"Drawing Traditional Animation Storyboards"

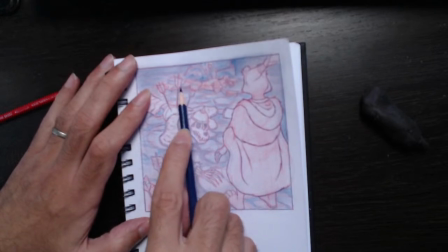(131:30)
Like that. Right? Then we're gonna get, I'm gonna use that glazing to help him
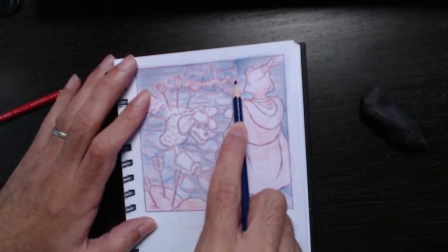(131:43)
stand out here.
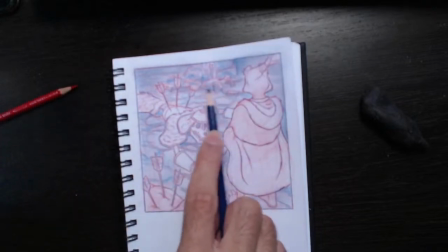(131:49)
Like that.
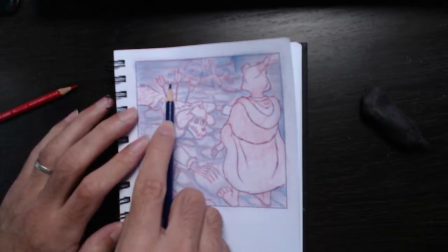(131:52)
Gives him just something in the background that we don't really want to focus on, but it's just there.
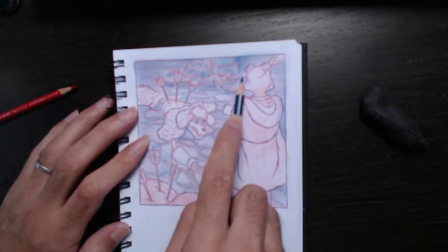(132:00)
We're gonna sit it in the dark like that.
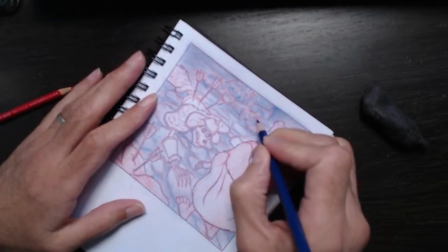(132:08)
So we have that. I will pick out the, I will do the fine picking out later, right?
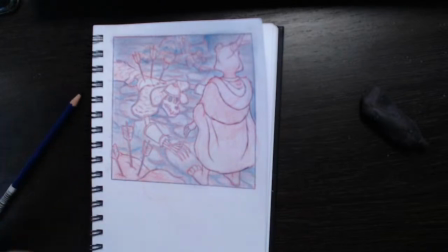(132:16)
We're just gonna have that like that for now. And the same thing I'm gonna do with the foreground element.
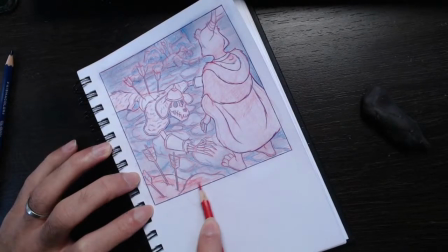(132:23)
I'm going to come in and I'm gonna glaze this quite heavy, all right?
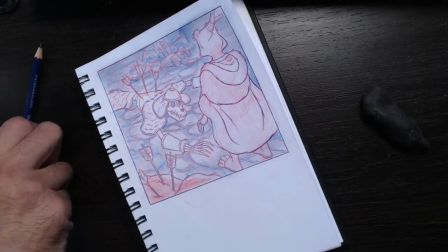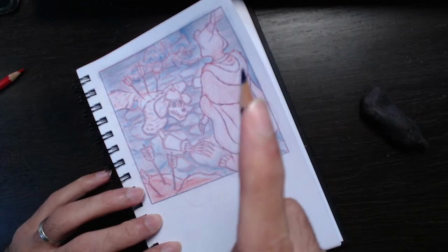(132:37)
I'm kind of doing it, before I do it like this, I'm kind of doing it like this now, right?
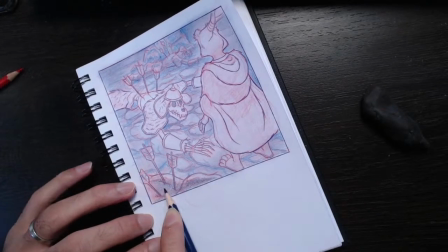(132:46)
That's giving me some deeper darks to work with
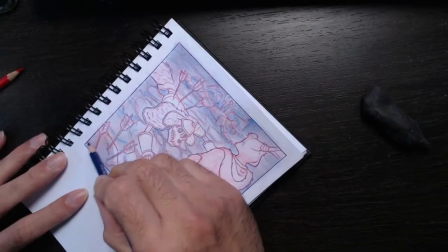(132:57)
here like that. And I will just change my grip.
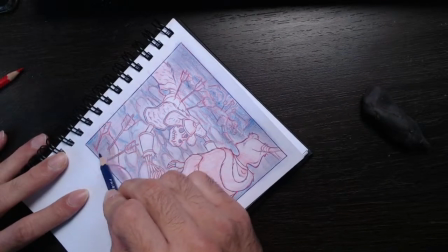(133:04)
It's a pity Hung Ming Hui doesn't attend these streams anymore. I think the time difference, he's in Vietnam. The time difference is not favorable for him, but he would have liked this,
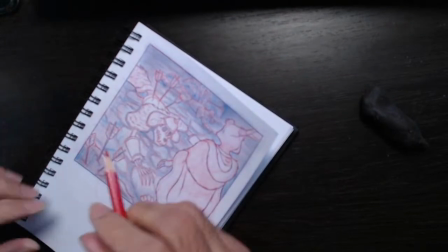(133:19)
looking at all these various
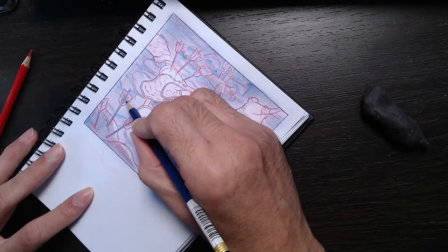(133:27)
grips of the pencil, which he was obsessing over back when he was a more active member of the community.
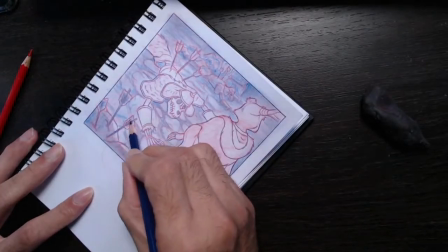(133:34)
But of course, he's been through school now, and his parents wanted him to do something more,
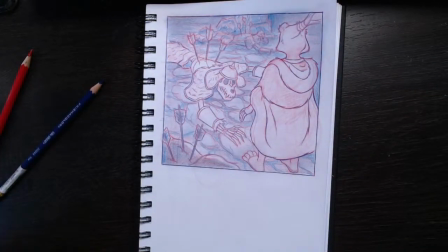(133:41)
in their opinion, reliable. So wherever you are, Hung Ming Hui, I remember you, buddy. Hervonia Baker, somebody mentioned Hervonia Baker. The lovely Hervonia Baker has joined us.
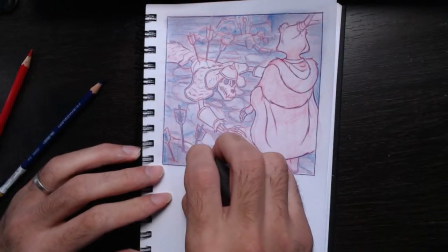(133:55)
I'm going to have a look at the chat in a minute before continuing with this.
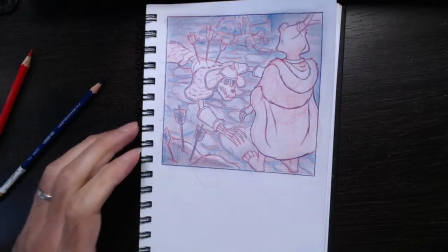(134:01)
So I've kind of like, you see how now the background just kind of happened.
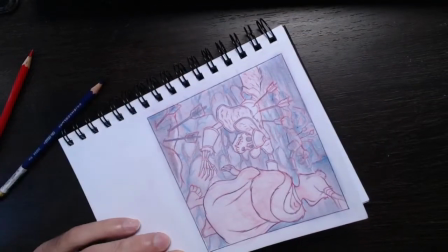(134:06)
We didn't try. It just kind of happened.
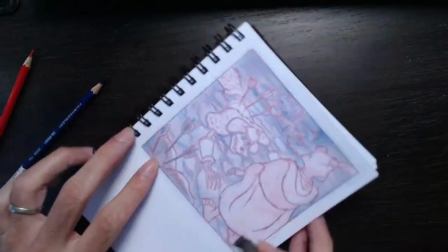(134:10)
And now we've got the characters are popping and standing out, but they're looking a little detached from the background.
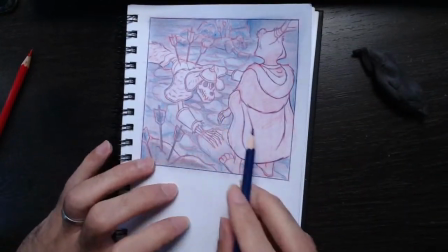(134:16)
Now we could use shadow to bring them together. I don't want to cast a shadow, which I will do.
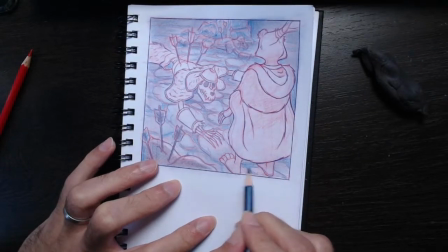(134:22)
I'll kind of like, again, just use a little bit of more dark down here to help our guy fit in.
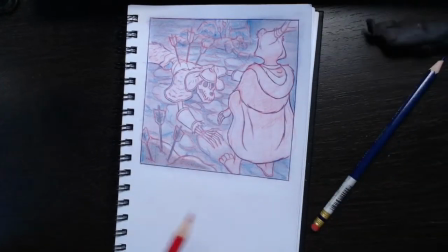(134:32)
But
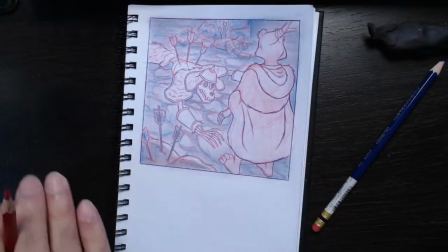(134:36)
I'm treating this almost like traditional animation with the characters going to be placed on top of the background, but they're just going to look nice.
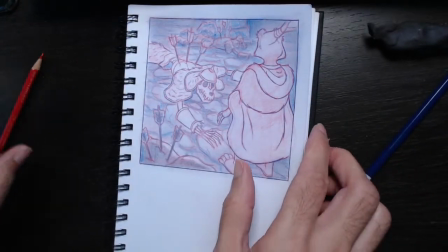(134:48)
AMB, what's the character thinking and during this ghastly scene?
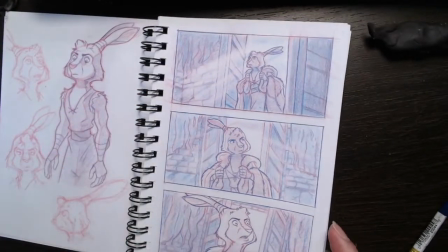(134:56)
At first, he doesn't know what to expect. He knows that there's great peril here.
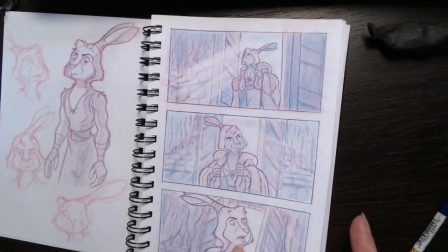(135:02)
He knows that this is an abandoned ruin. His initial thought is, even though he's a meditative guy, a subdued guy,
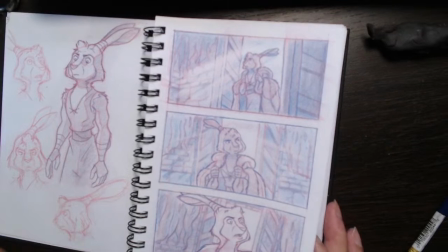(135:14)
his initial thought is shock, because he values life above all.
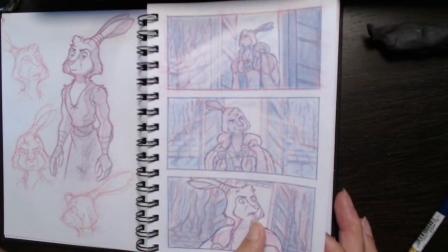(135:19)
You know, he's got kind of Buddhist tendencies.
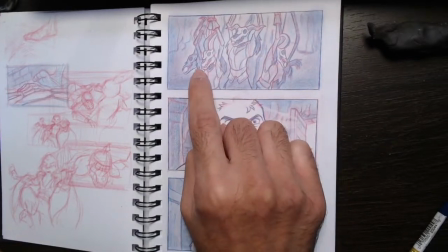(135:24)
So when he sees this carnival of death, as Cody Bock put it, with it's just strung up for display.